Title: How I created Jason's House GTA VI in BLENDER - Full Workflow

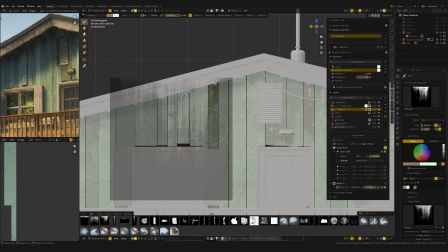8:30 For maximum realism, I do this board by board, individually,
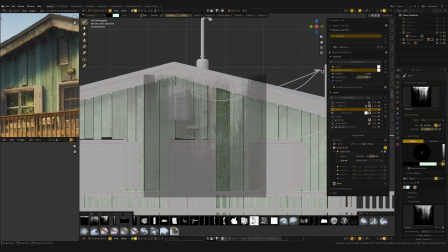8:36 because that's actually how it appears in the real life.
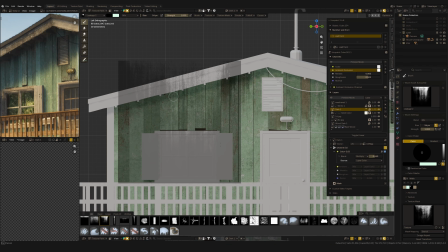8:40 Some effect can spread across multiple boards at once, sure,
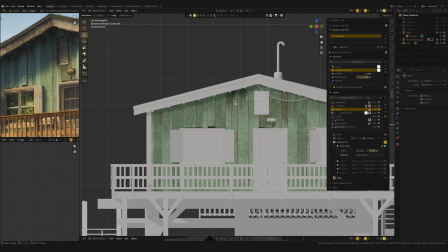8:44 but most of the time it really is painting each facade board on its own.
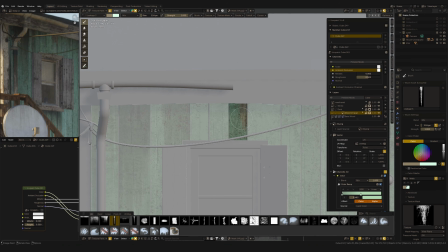8:50 Once I've got this whole set of layers built out for different jobs, I can work more precisely with each one.
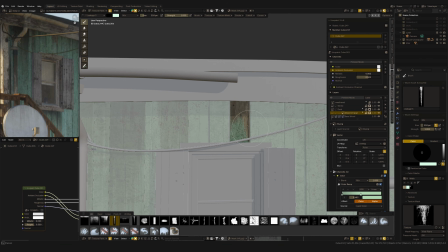8:58 At this point, I can already see the full picture,
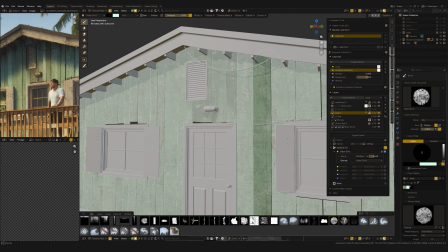9:02 so it's clear where I need to strip black paint and expose more wood,
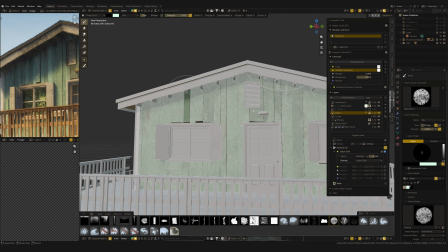9:08 where I need to bring some paint back or add dirt or some other effect.
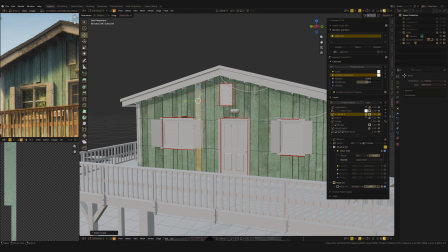9:14 This is where it gets the most creative. Honestly, no real limits at this stage. I actually have a full masterclass on texture paint in Blender and how I use Ucupaint for this, how I build my own brushes, my entire workflow from unwrapping all the way to the baking texture in Blender. If you want to go deeper into how it works, this masterclass available here on YouTube and also on my Patreon, links in the description.
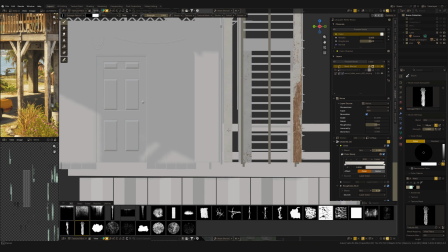9:44 Alright, next up, the beams.
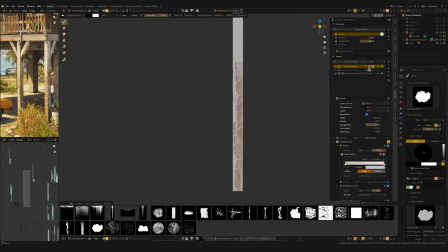9:46 The material here is simpler than the walls, just 3 layers, and I mainly work with one of them,
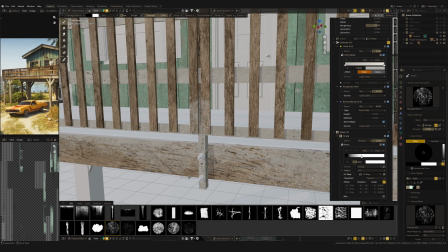9:53 the mask on the paint layer, to remove paint in specific spots with a brush.
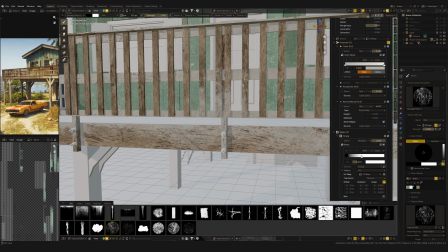10:00 A layer more on the anchored brush here gives me more control and a more realistic result.
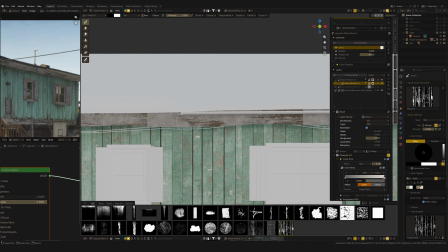10:07 Then I can bring paint back painterly in certain places.
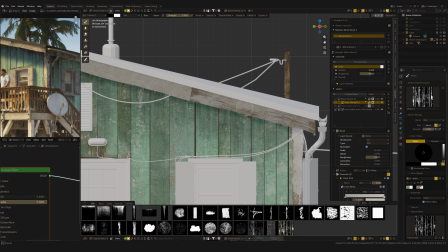10:13 Honestly, the whole process comes down to the principle strip away here and back there.
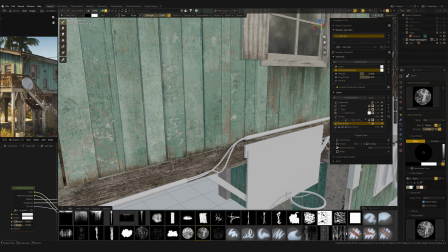10:20 Once the overall picture is there and all the textures are done, I can go back and refine details,
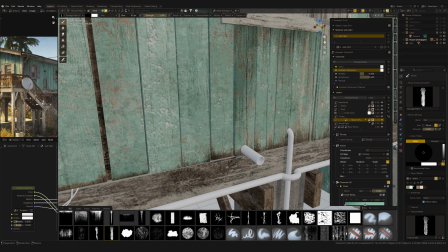10:28 like adding one more layer to darken the wood transition near the bottom of the walls.
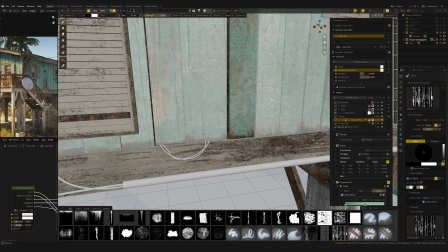10:34 Water clearly pulls there, so the wood should read darker in that spots.
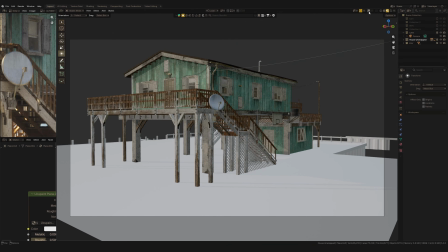10:40 So here's where things stand at this stage. Compared with the reference, looks good.
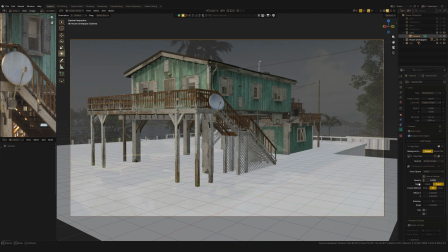10:48 This is still just a material preview, though once I set up the light in the scene, I'll probably come back to the texture again.
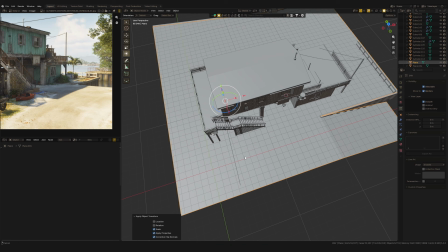10:57 For now, let's move to the environment. But before I move on to the environment texture paint,
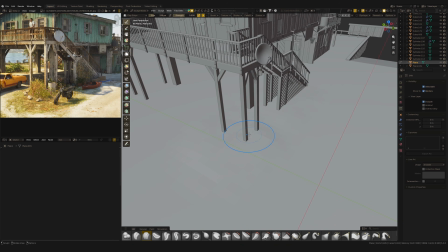11:03 I go back and work on the ground plane using sculpting in Blender, just to add a bit more realism.
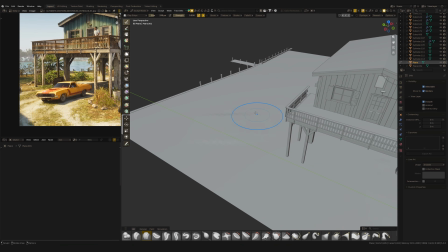11:09 Ground is never a perfectly flat surface, and even though we could technically fake that with normal map in texture paint,
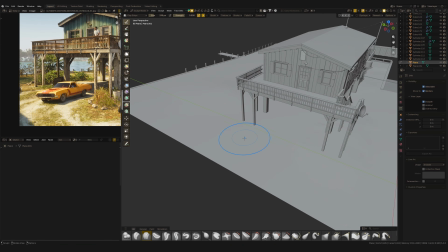11:18 it's better to actually add some unevenness into the surface itself.
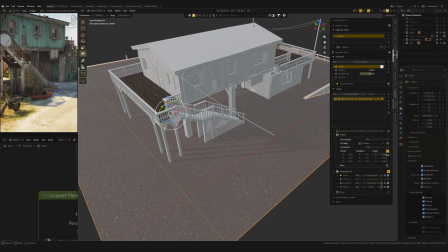11:23 For the texture paint here, the principle is the same. I need base layer, it's a gravel layer with soil,
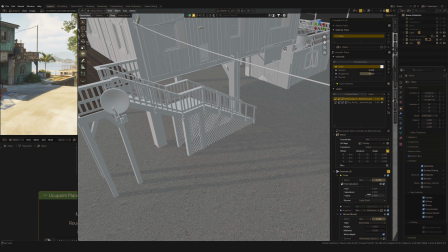11:31 then a layer with some kind of sand on top of it.
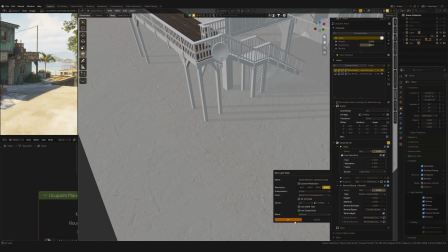11:35 Using masks and brushes, I painted where I need each layer based on the reference, which, by the way,
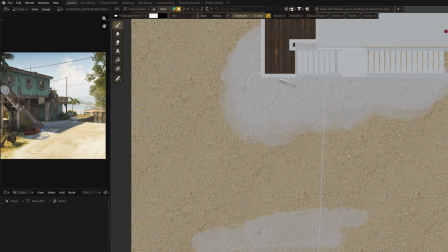11:43 if you noticed, stays right in front of me the whole time, right here in Blender.
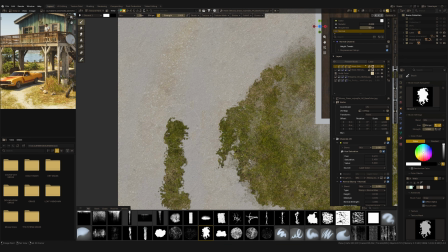11:49 So I don't use second monitor for this, I'd rather have one big screen and keep everything in Blender, even the reference image.
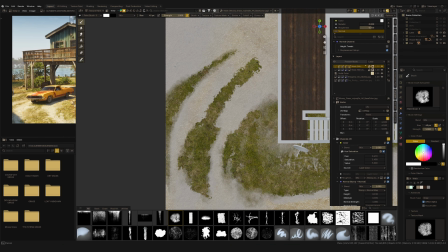11:59 Next, the grass layer.
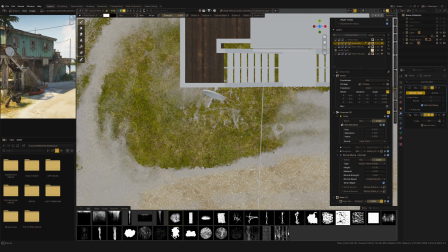12:01 This is base layer for the grass at all, and on top of this I'll add actual 3D grass models.
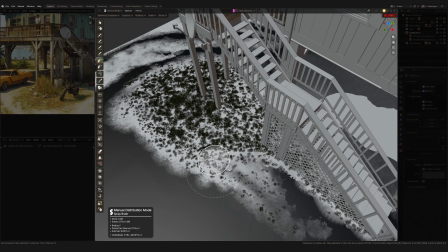12:09 The texture layer underneath creates this visual volume.
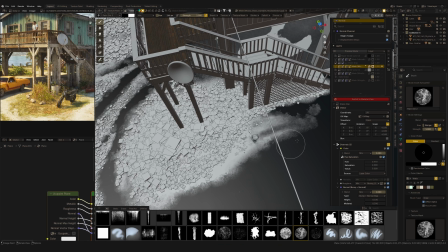12:13 It's a small trick, honestly, because it means I don't have to scatter the grass super densely in the scene, combine it with the texture underneath, and everything blends together visually into one volume.
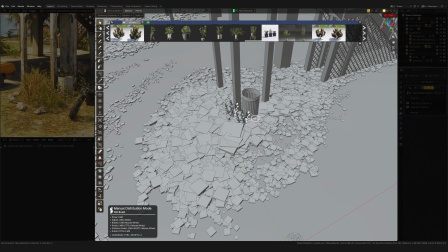12:29 And it actually ends up looking more realistic that way.